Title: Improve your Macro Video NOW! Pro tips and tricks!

Hi there, Abu Habeeb here, Blackboxer. So here are 3 quick tips for your macro videography. Tip number 1, your f-stop. I personally would recommend that you use the sharpest part of your lens.
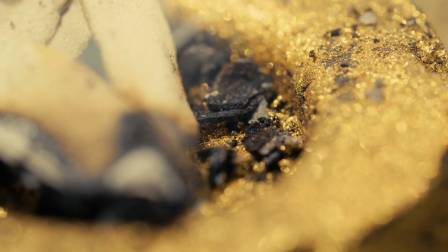[0:20]
If you do macro videography and you're stopped all the way down to 1.4 or whatever, it can give a very nice look.
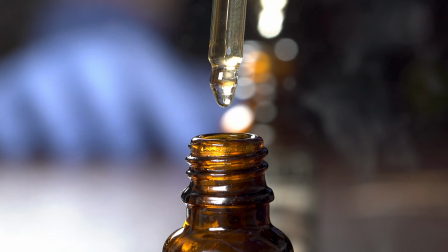[0:28]
However, it is much easier to nail focus and have a more interesting frame when people can actually see more about what's going on. It's much more interesting, or at least it can be. Add more light, nail the exposure, nail the focus, and you'll be off to a good start. Tip number 2, movement.
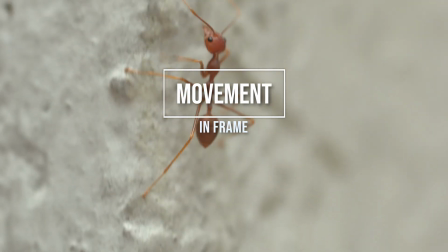[0:46]
It's very difficult to move a camera unless you have some kind of a rig set up whereby you already have experience moving your camera for macro videography. Even sometimes with a decent slider, you'll have a micro jitter. My personal recommendation is to not move the camera, but have movement in the frame.
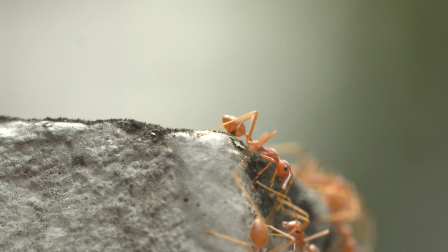[1:05]
Ants, for example, or whatever, will naturally move, obviously, correct, right? So now our f-stop is at maybe 5.6, whatever is the sweet spot for your lens.
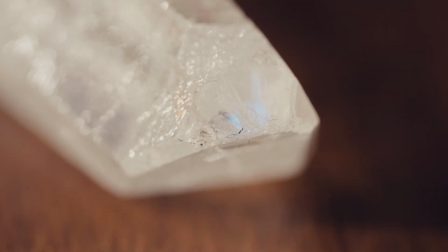[1:16]
And now we're going to add some movement. It could be mist, smoke. It could be bubbling.
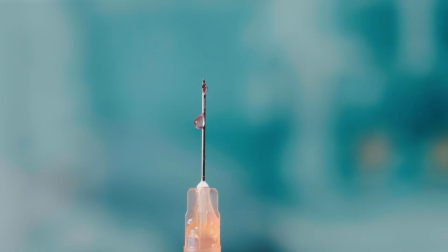[1:22]
It could be water droplets. It could be something melting. It could be the object moving. Now, keep in mind, if you're going to rotate an object or move the object, to your eye it might look so smooth, but when you're all the way in there in the macro lens,
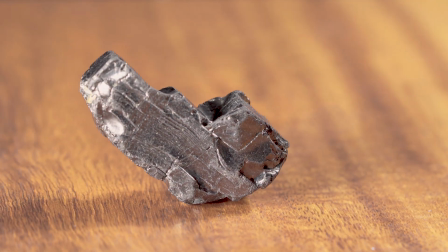[1:36]
on camera, in the frame, it might not look so smooth. So another tip is to put a towel down on a glass table. Or I've put oil on a wooden table to move around an object to get a smoother, more natural, less distracting frame.
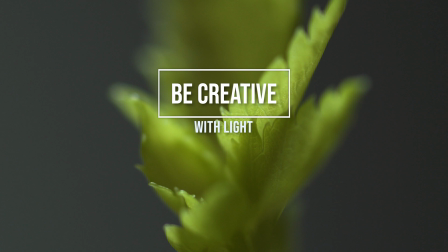[1:54]
And the tip number 3 that I have for you today would be use light to your advantage. You'd be surprised how much even a small pen light or something similar can incredibly enhance your frame.
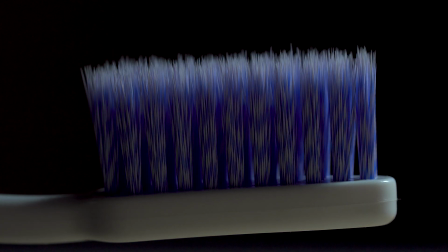[2:09]
If you put it on a swivel arm that does move relatively smoothly, or you can just use your hand. Change the lighting in the frame. Move it from side to side.
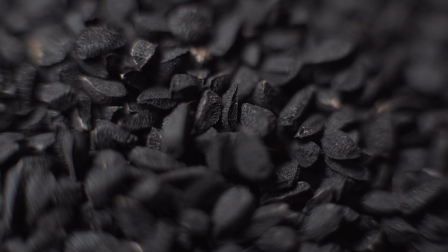[2:21]
Even if you set up a mirror or a reflective surface, or you have some kind of beautiful bokeh that is reflecting as you add light in the background of the image, when you change the light,
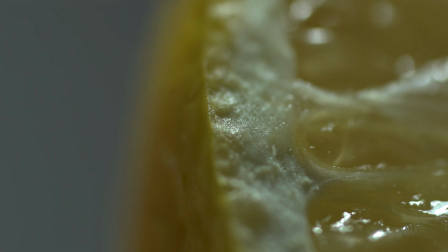[2:31]
you can do a reveal. You can do a light sweep. This adds another interesting element, particularly for storytelling, and again, enhancing your stock video or your video in general's appeal.
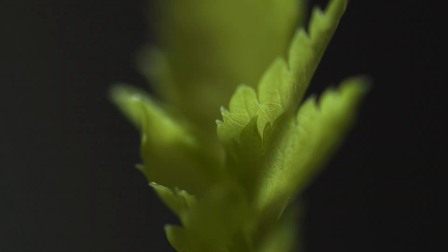[2:44]
Play the clip in reverse and get an exact same effect, but opposite. In other words, night falls like a BBC or a National Geographic style documentary. When you're thinking about macro videography, these 3 tips, f-stop, movement in the frame, and utilizing light can really enhance your frame. I have tried so many things. I love experimenting. I like to make little pinhole camera lenses out of the lens cap, you know? And that's the fun of making art. The fun of making art is going and doing it. And don't forget to subscribe. There's a lot more creators with all different kinds of experience, offering all kinds of things to help you improve your skills, enhance your artistic vision, and practical things to literally go off and do it. That's my tips. That's my information for you. Abu Habeeb, Blackboxer, signing off.